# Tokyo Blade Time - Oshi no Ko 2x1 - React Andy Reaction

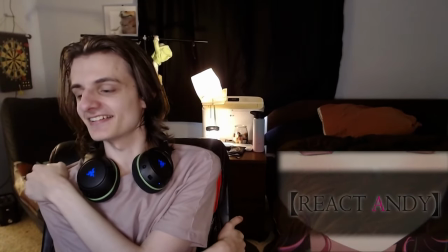(33:25)
oh my goodness it's kind of my favorite character i think she still is bro i don't remember where i put her at the season one tier list but
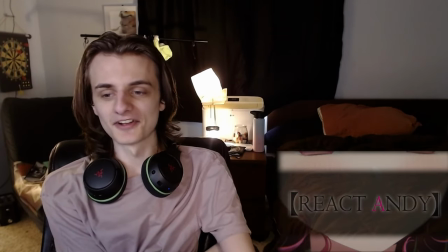(33:31)
i love her character bro she's just so like i just love her personality she just has so much personality bro
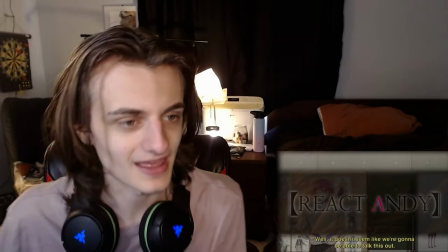(33:40)
something about it bro look at these character design things on the wall bleda the princess i think that's um aqua's character
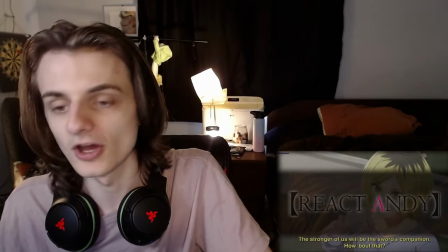(33:48)
i'm gonna have to go through my notes and freaking mass update them who is
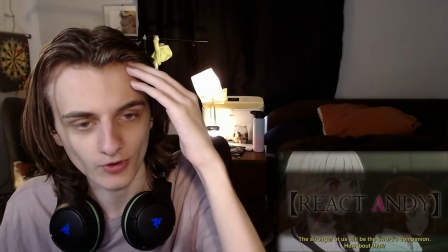(33:53)
this bro this character with like the gradient white to black hair and the crazy eyes bro they
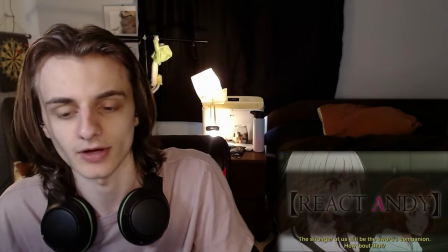(33:58)
do eyes so good in this show eyes as in these not as an eyes the character i the character but no dude eyes in this show are always
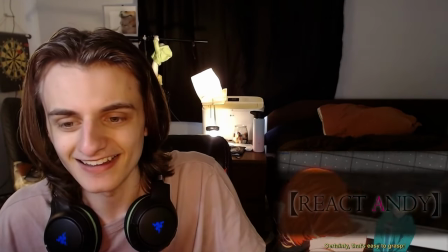(34:06)
so beautiful that's one of my favorite things but yeah now it's like oh she returns fire akana get hit with the splash in the in
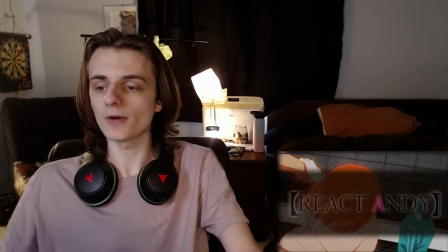(34:13)
the the back oh this camera work oh my goodness the camera work i love it when a when an anime cares about its camera bro because we
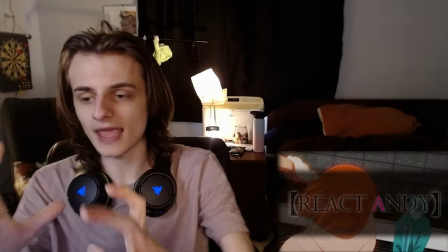(34:22)
watch everything with cameras right we watch like movies like live action movies have cameras so we have to there's always like we we understand tv and
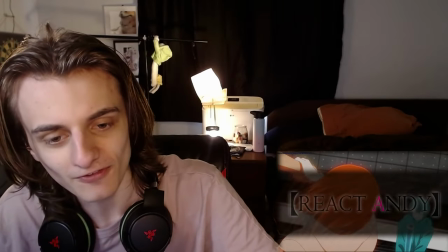(34:31)
film in terms of like through the cameras pov and so whenever there's like cool things that like the camera move we can feel the camera
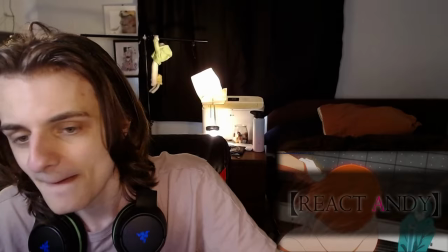(34:38)
moving it's just the perspective right but i always think of in the camera we feel it move behind khan it doesn't like clip through khan's face right like
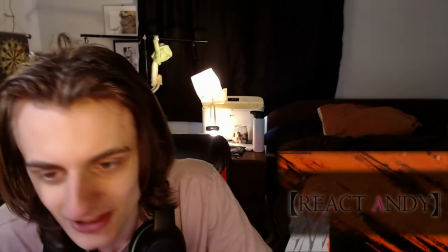(34:45)
it has it feels like it's we're in the room right and so it's like we we turn and we're we're looking past her over to over to okane bro
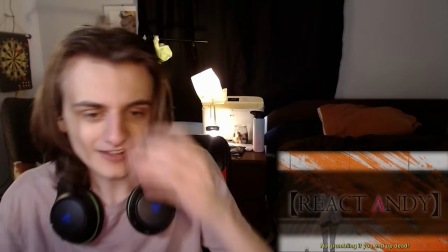(34:52)
that's so good that's so good like look at this shot it's just it's just stylistically so good it's like black and white with the
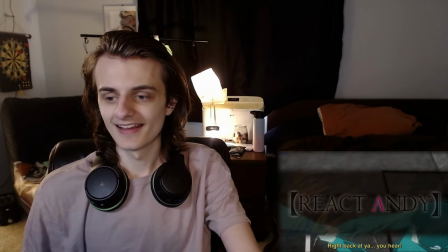(34:59)
orange splash that's just striking that is just striking and then we're getting like nice action shots like bro this isn't even a fight and we're getting like,
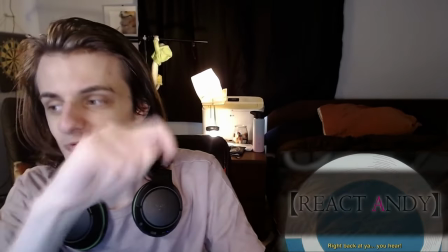(35:08)
you know what I mean? Like, bro is literally just waving a paper around, but look how much they're letting us care.
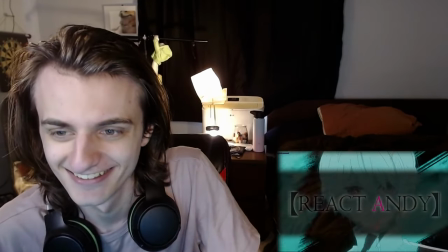(35:14)
Bro, Aqua, what are you looking at back there? I'm sorry. Oh, even Aqua is a little, look at him, he opens his mouth.
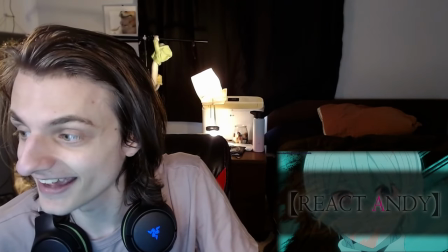(35:21)
Aqua's like, oh god, dang, this guy know how to act.
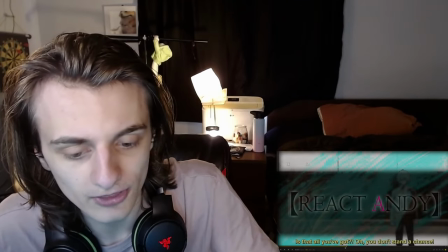(35:25)
Oh my goodness, literally just take this shot of Aqua in the blue and Akane in the orange and put them next to each other and then
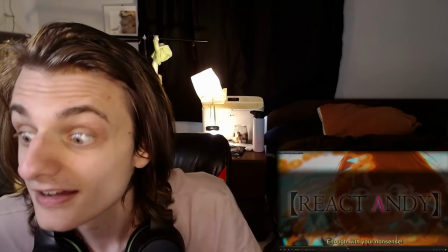(35:32)
give it like a nice parallel oh my goodness that'd be such a good shot connor them crazy eyes but
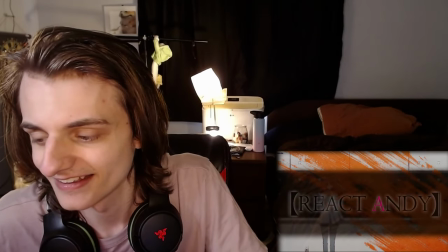(35:40)
yeah like this shot and then how it and then the parallel to like to like this other one here with aqua is so good
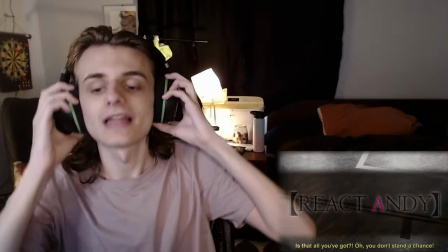(35:51)
aqua i'm just waiting for aqua to like like i think the good ending for aqua is when he actually
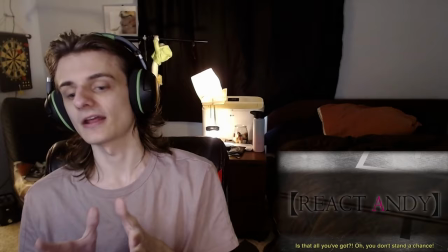(35:57)
like because i wanted them to be great and wonderful and it's like aqua you could be
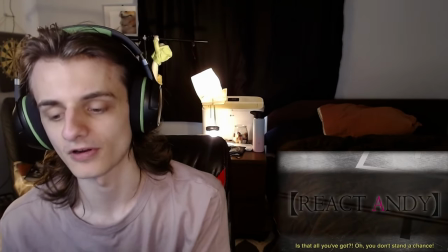(36:03)
happy and a great performer i think there's a part of you that would be down for that aqua so i'm just
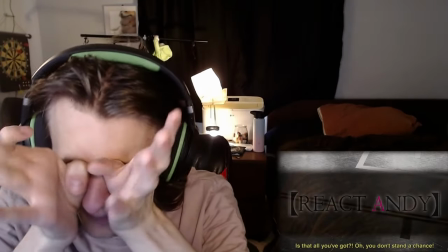(36:07)
when can we let the vengeance go but also i'm kind of on your side with the vengeance
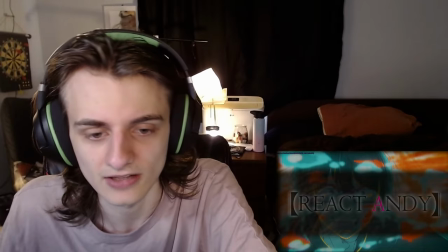(36:14)
yeah oh even he had the blue streaks in the eyes blue streaks in the eyes i love by the way because it's like the it's so good for movement bro because
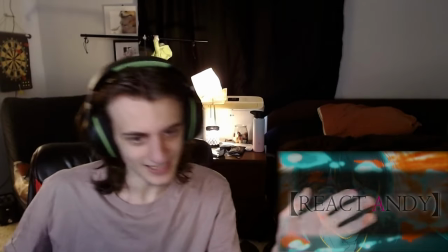(36:21)
it's it tracks to his pupil right and so we can tell that his head was like ziggity zaggity bro he's ziggity zaggating
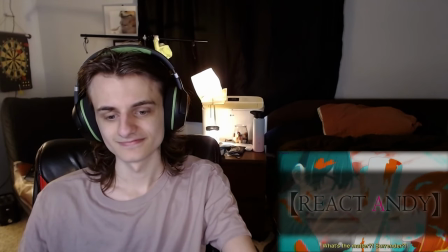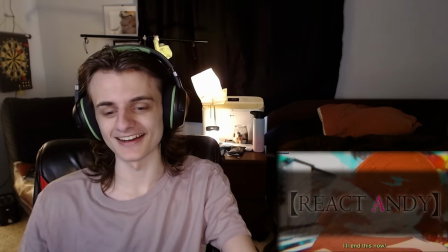(36:35)
this is so good little hop oh my goodness i love kata bro and then paint a beautiful sunset which
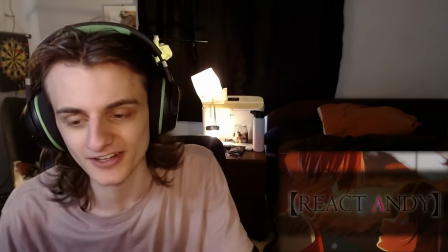(36:42)
is like what's the it's like the world around them bro they're not even just bringing each other into character they're bringing the world into character that's so good